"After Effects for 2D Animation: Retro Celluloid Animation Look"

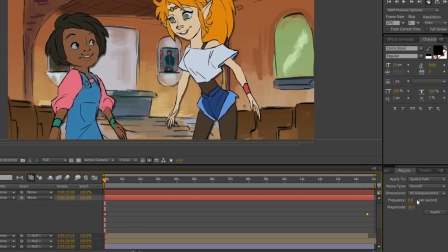16:38 Select those two, go to your wiggler window, and let's set the frequency to about 8. And we're going to change the magnitude to something really subtle, like 5. And let's see how it looks.
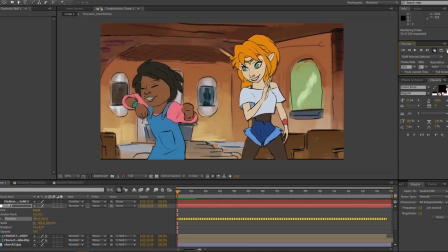16:55 That's probably a bit way too much.
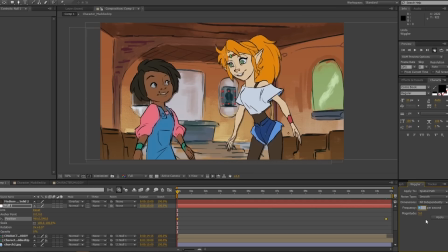16:58 Honestly, we could go for a really low frequency, like 2, and a low magnitude, like 2.
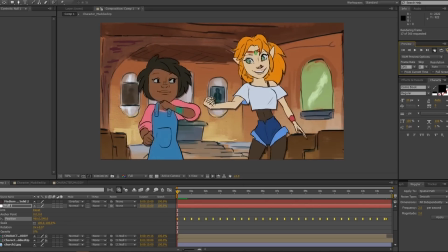17:06 So when we play it, that's probably way too subtle.
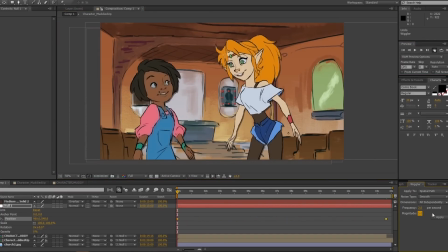17:11 And it's all about playing around with it, see what fits best for your footage.
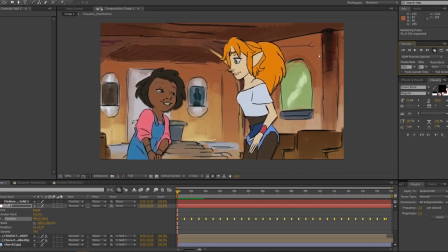17:19 But I don't want it to move smoothly. I actually want to give that weird snappiness to it.
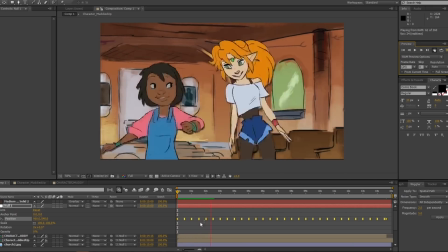17:24 So what you could do is, while all your keys are selected, right click and toggle hold.
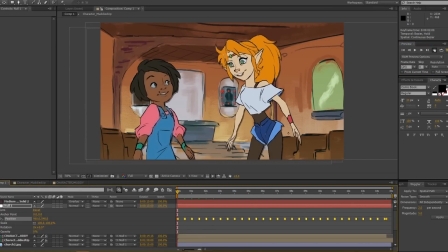17:30 So if you're familiar with Maya, it's kind of like setting it to step mode.
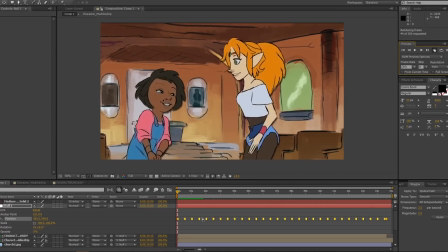17:34 It doesn't ease into the next pose or tween to the next pose, it just snaps to the next key. And if we were to preview it, you'll notice that there's a bit of snappiness to it.
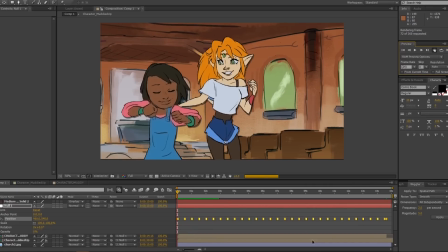17:49 And that's just to replicate that imperfection. And if you do feel like you want to add some of that
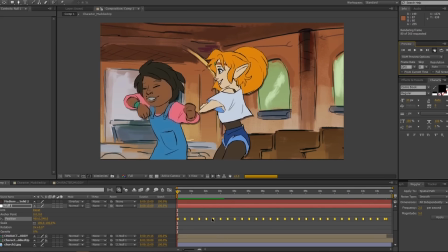17:55 easing or some of those drawings actually just moving instead of snapping, feel free to do so.
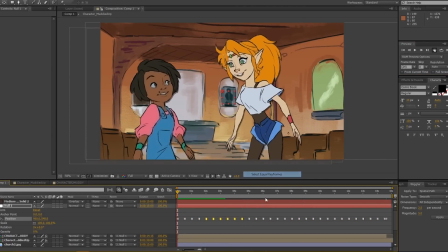18:01 Like maybe change some of them to an ease, and then keep some of them in snap. So it makes it even more inconsistent. Alright, so when we play it, some drawings are going to snap, some drawings are going to move around.
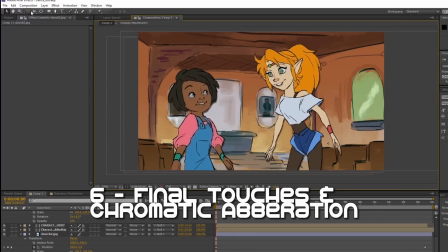18:19 It's all good. We're going to have to edit this whole composition, so you can actually add this whole composition into a new composition.
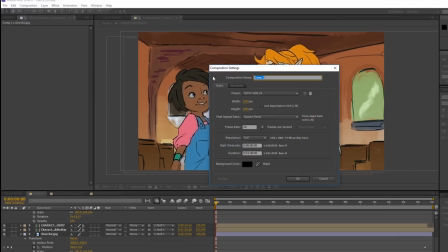18:27 So I'm going to create a new composition. I'm going to call it master, and again, just make sure it's 1920 by 1080, frame rate matches, and hit OK.
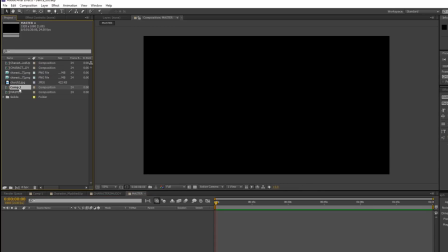18:37 And you're actually just going to grab your first composition and just drop it in here.
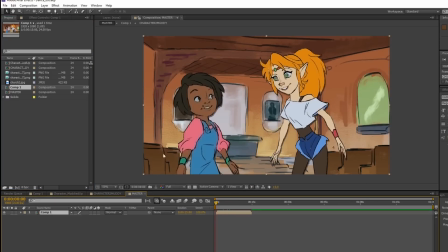18:42 And now it's all in one layer. Here we can add noise, so let's add noise quickly.
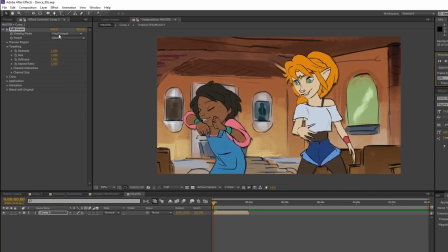18:47 Let's add that grain. Make sure it's set to final output instead of preview, because preview only shows a part of it.
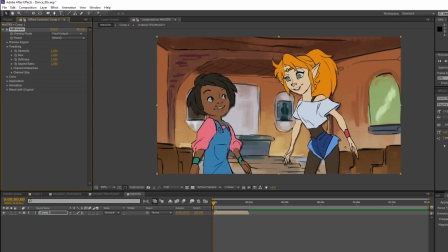18:56 If you set it to final output, it actually affects the whole image.
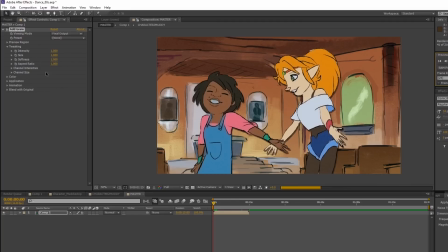19:01 Now you can set the grain to however you like, depending on your taste.
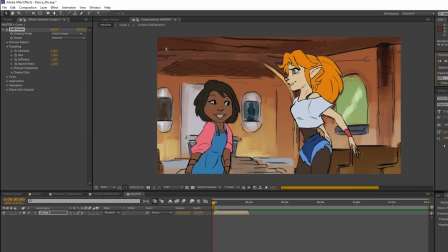19:05 Do you want the grain to have color? Do you want it to be monochromatic? It's all up to you and what best suits your needs.
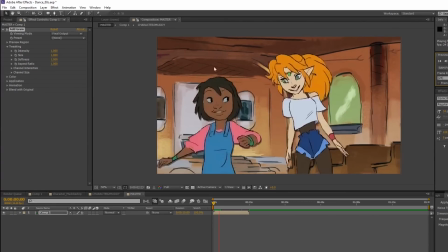19:14 So if I preview a small portion of it, we can already get that graininess already.
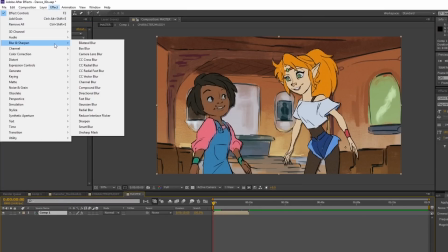19:21 Let's add one final blur to the animation. So I would go back to blur, fast blur, and I would just set it to 1 pixel.
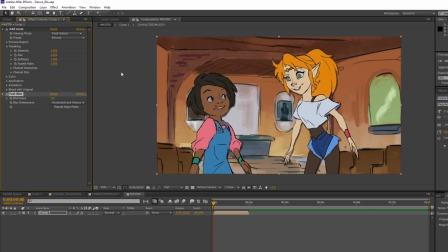19:28 So now it just has a more blurry look. Again, this is all optional. What I'm doing here is all optional, and it's all up to you.
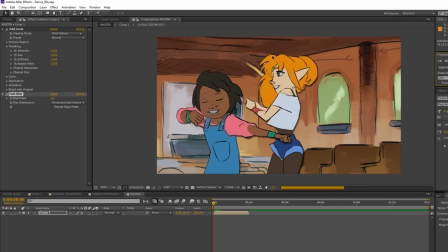19:37 Do you think it'll help your animation? Do you think it'll help for the look you're going for?
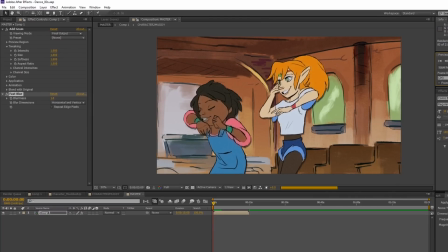19:41 Do you want something that's more high def, or do you want something that feels like the camera is out of focus?
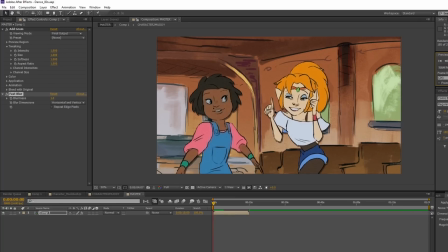19:48 The thing about the analog look is you might want to consider how inconsistent you want it to be or how imperfect you want it to be. Again, that's all up to you, and it depends on your aesthetic. Some people say it's too much, some people will say it's too little.
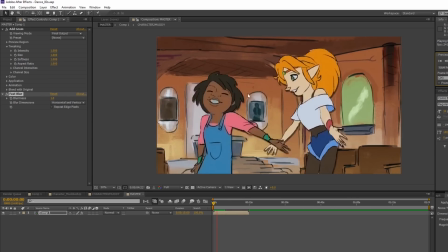20:02 It's all up to you. So I'm going to preview it. Now there's a bit of blur just to have that slight out of focus look.
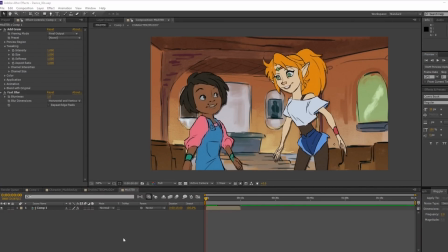20:12 There's one last step I want to show you guys, which is that chromatic abbreviation. And again, this is all optional. The final stages at this point are optional. So what you can do is we're actually going to pre-compose again.
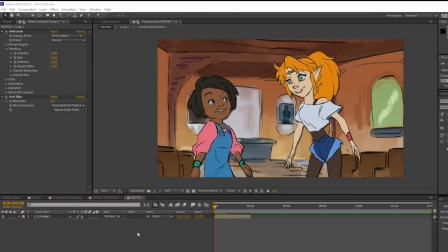20:26 There's one last step I want to show you guys, which is that chromatic abbreviation. And again, this is all optional. The final stages at this point are optional. So what you can do is we're actually going to pre-compose again.
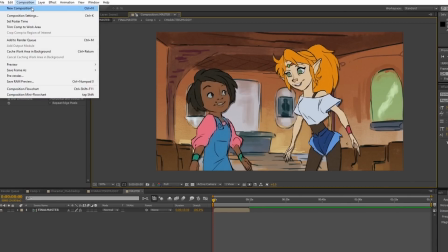20:42 So we're going to create another composition, and let's call it the final master.